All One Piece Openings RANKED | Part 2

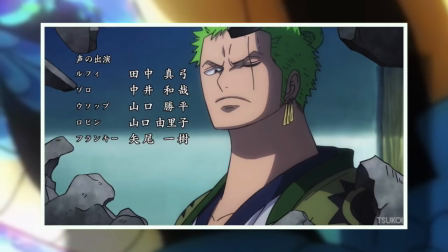[7:48]
So it ends up being a massive anti-climax and I despise having to cut to generally slow moving scenes while this glorious chorus is playing out.
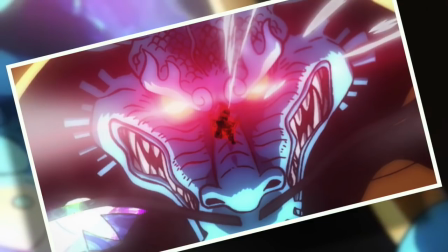[7:56]
And yes, it does get better when the visuals finally switch to Luffy versus Kaido, which synergizes with the music astonishingly.
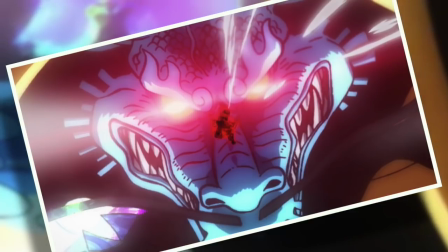[8:02]
And you know, overall, over the top is a breath of fresh but familiar air into a series spanning over two decades.
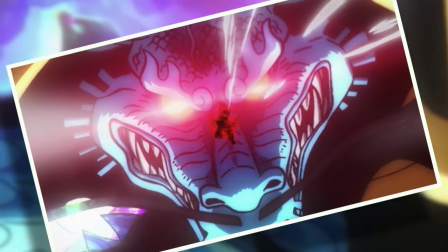[8:08]
So it is still a fantastic accomplishment. Number five, We Go.
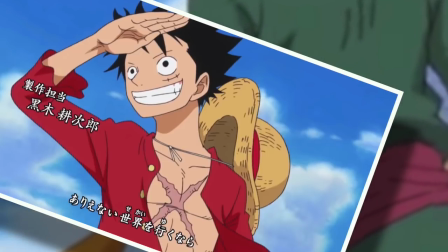[8:14]
Ichi, ni, san, shine. Dun, dun, dun, dun, ah.
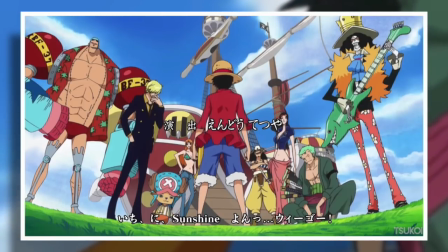[8:19]
We Go stands out to me as a great opening because kind of like over the top, it was a perfect rejuvenation of the series, being our introduction into the post time skip era.
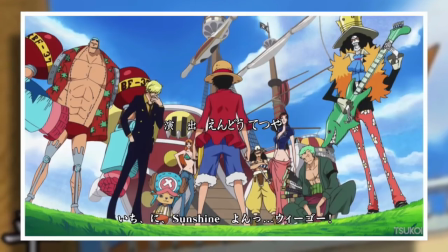[8:27]
And so in a brilliant decision, Hiroshi Kitotani, who performed the very first opening, We Are, was brought back to give One Piece a modern spin.
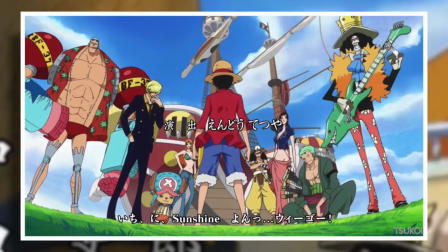[8:34]
Whilst being able to retain that nice sense of nostalgia and it was amazingly blended together so much so that I ended up loving We
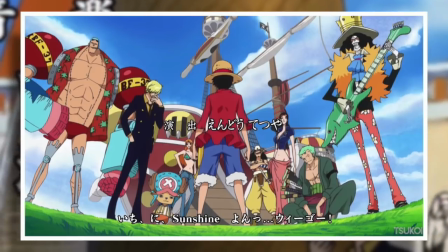[8:41]
go even more than we are and actually I guess more than the large majority of openings in the series given how high it is It's honestly hard to point
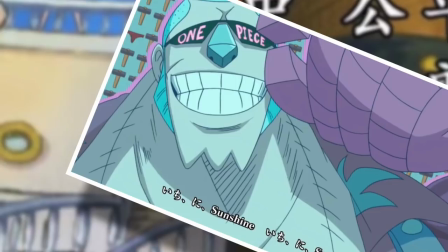[8:47]
out a single floor with this opening the animation is super schmick The artistic direction is inspired and the song is a perfect fit not only for
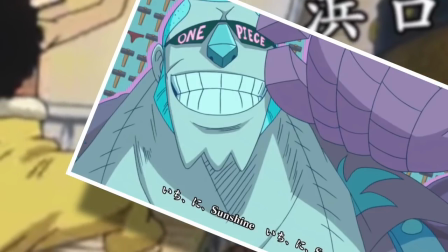[8:54]
the series But for the contextual story period in which it helms the One Piece anime adaptation My personal favorite part of we go is the section where
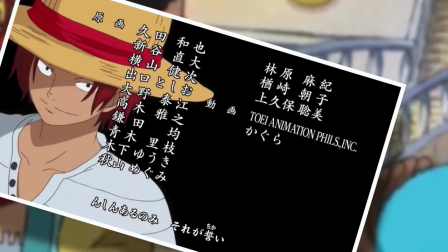[9:01]
we have that lovely shot of a young Roger who becomes a young shanks and Then a young Luffy who grows up into his now post time skip form
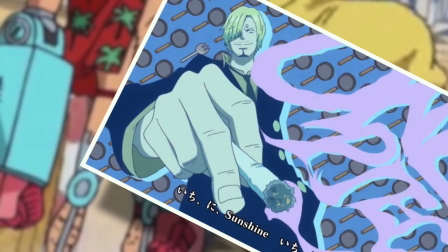[9:08]
very few openings have done something that wonderful to watch and then They followed up with a mighty last chorus featuring the whole crew And it's
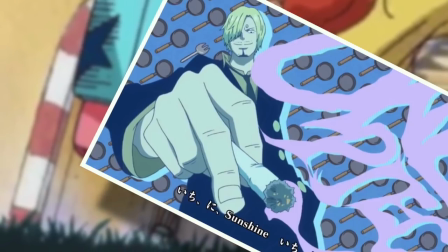[9:15]
just such quality material from start to finish number four
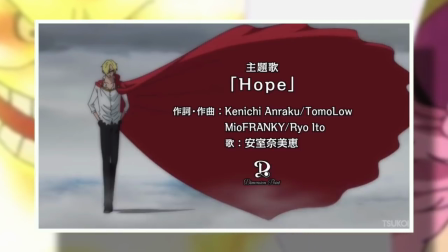[9:21]
Hope Namiya Amuro is back and better than ever as much as I was really not a fan of how
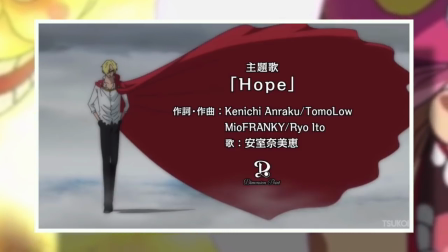[9:26]
whole cake island was adapted Hope is the thing that always gave me hope whenever I began an episode.
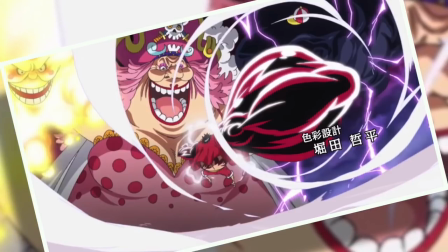[9:31]
Just as with Fight Together, Hope takes advantage of great energetic beats juxtaposed against Namie Amura's pristine vocals.
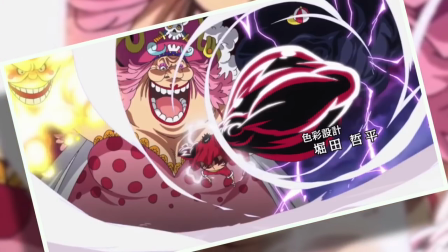[9:38]
But unlike Fight Together, Hope never forgets what it is. Like there isn't any inter-genre splicing, and as a result, I am allowed to enjoy the entire journey that is Hope.
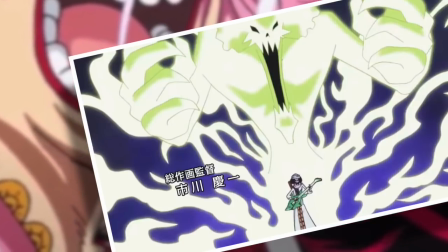[9:47]
The opening also manages to strike the right balance between arc-specific events, and including the rest of the straw hats in a more general context.
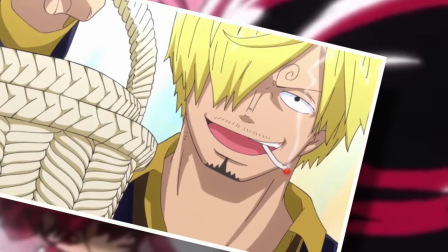[9:53]
And in fact, one of my favorite moments is where after the end of the first chorus, The song kind of winds down a bit and we cut to the sunny with Sanji opening a door and
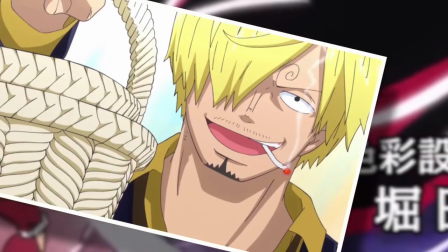[10:01]
holding up a picnic basket Which is a very sweet visual and really if we didn't have to
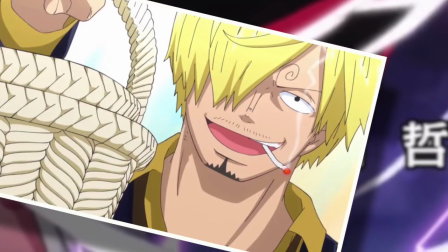[10:06]
have the two minute 30 openings in the modern era That would have been a perfect place to end it and just begin the episode Luckily hope is so good that even though it does go on for quite a while.
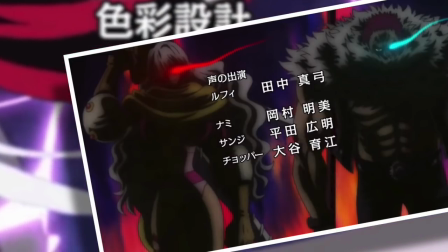[10:15]
I'm never complaining about more of it I love this song and apart from the adaptation of snake man and the soul focus musical
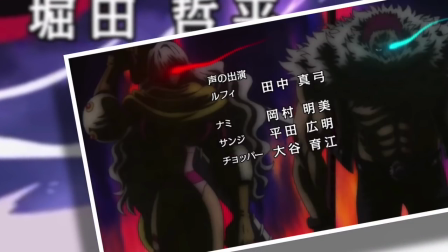[10:21]
number I think that hope is the crowning achievement of the whole cake island anime era number three
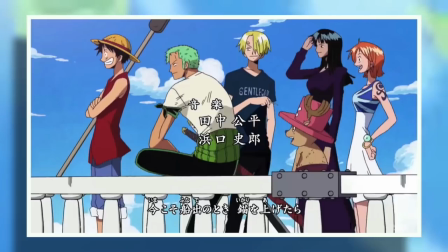[10:28]
Kokoro no Chizu. All right, we're getting serious now.
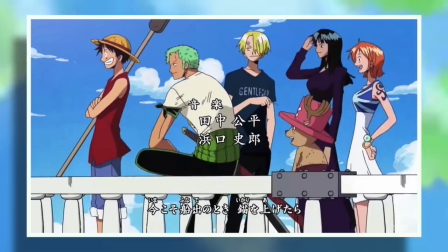[10:31]
There may be only a mere one number difference at play here, but the degree to which I love these top three openings isn't even comparable to anything we've explored so far.
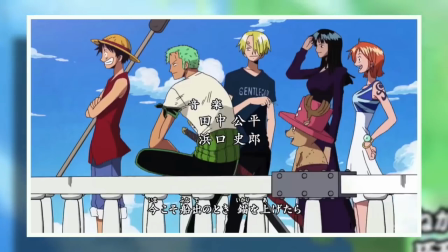[10:40]
And the first of those is opening five, Kokoro no Chizu,
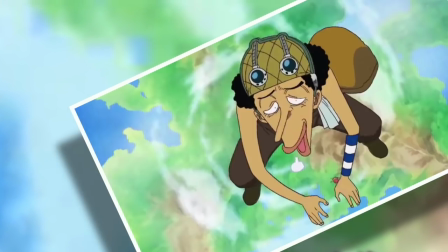[10:43]
which is immediately recognizable as being the one that starts out with all of the straw hats falling through the sky, and each doing a signature little motion.
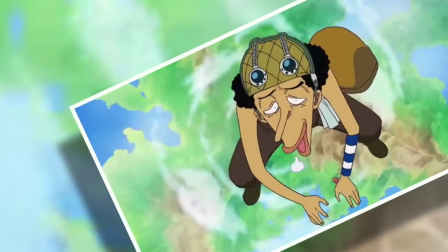[10:50]
Easily the greatest beginning to a one-piece opening, in my opinion.
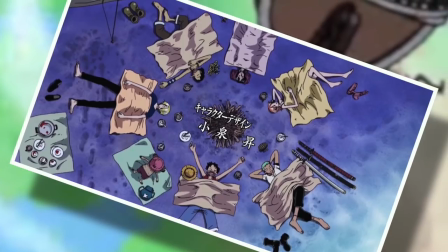[10:54]
But Kokoro no Chizu just continues to throw nothing but the best at its viewers, going on to showcase a nice adventurous first verse,
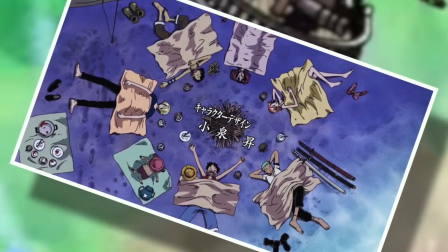[11:00]
an exciting bridge, and an overpowering chorus, featuring a phenomenal montage of action,
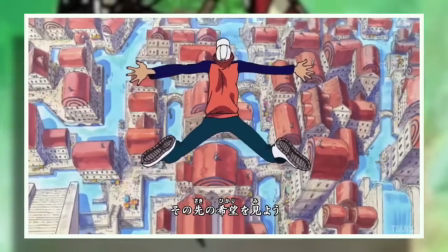[11:05]
with my personal highlight being where we see Kaku leaping into the air, and then the camera just immediately dives right past him as he gives it a little glance.
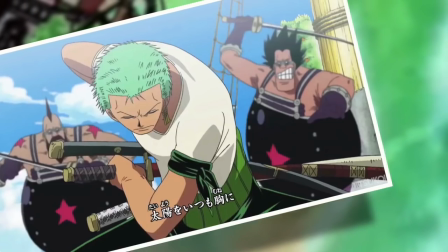[11:13]
And every other scene in the montage is worthy of its own mention, because there is just so much effort that went into crafting every little detail of what's happening here.
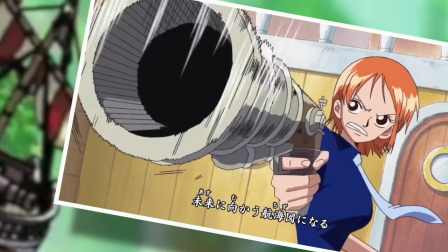[11:20]
And the song itself is a true force to be reckoned with.
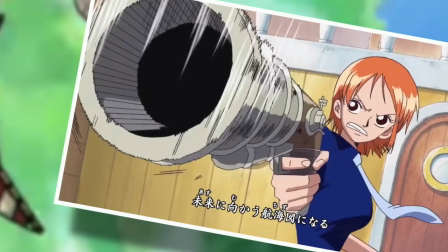[11:23]
It conveys this great sense of pure energy, with a really peppy overtone, but it somehow also allows for the depths of chaotic elements like explosions to take place amongst it.
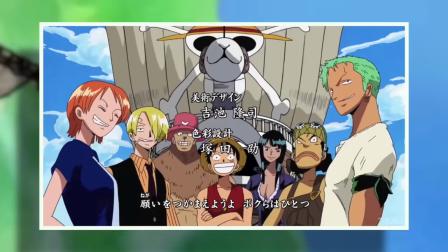[11:31]
It really is a unique existence and one of the rare openings that I immediately found myself having to download right after I'd seen it.
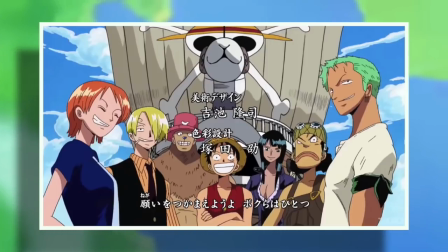[11:38]
That's essentially it. I love Kokoro no Chisoo. Number two, Brand New World.
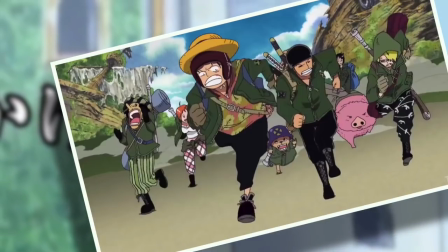[11:45]
This is the most underrated opening in anime history.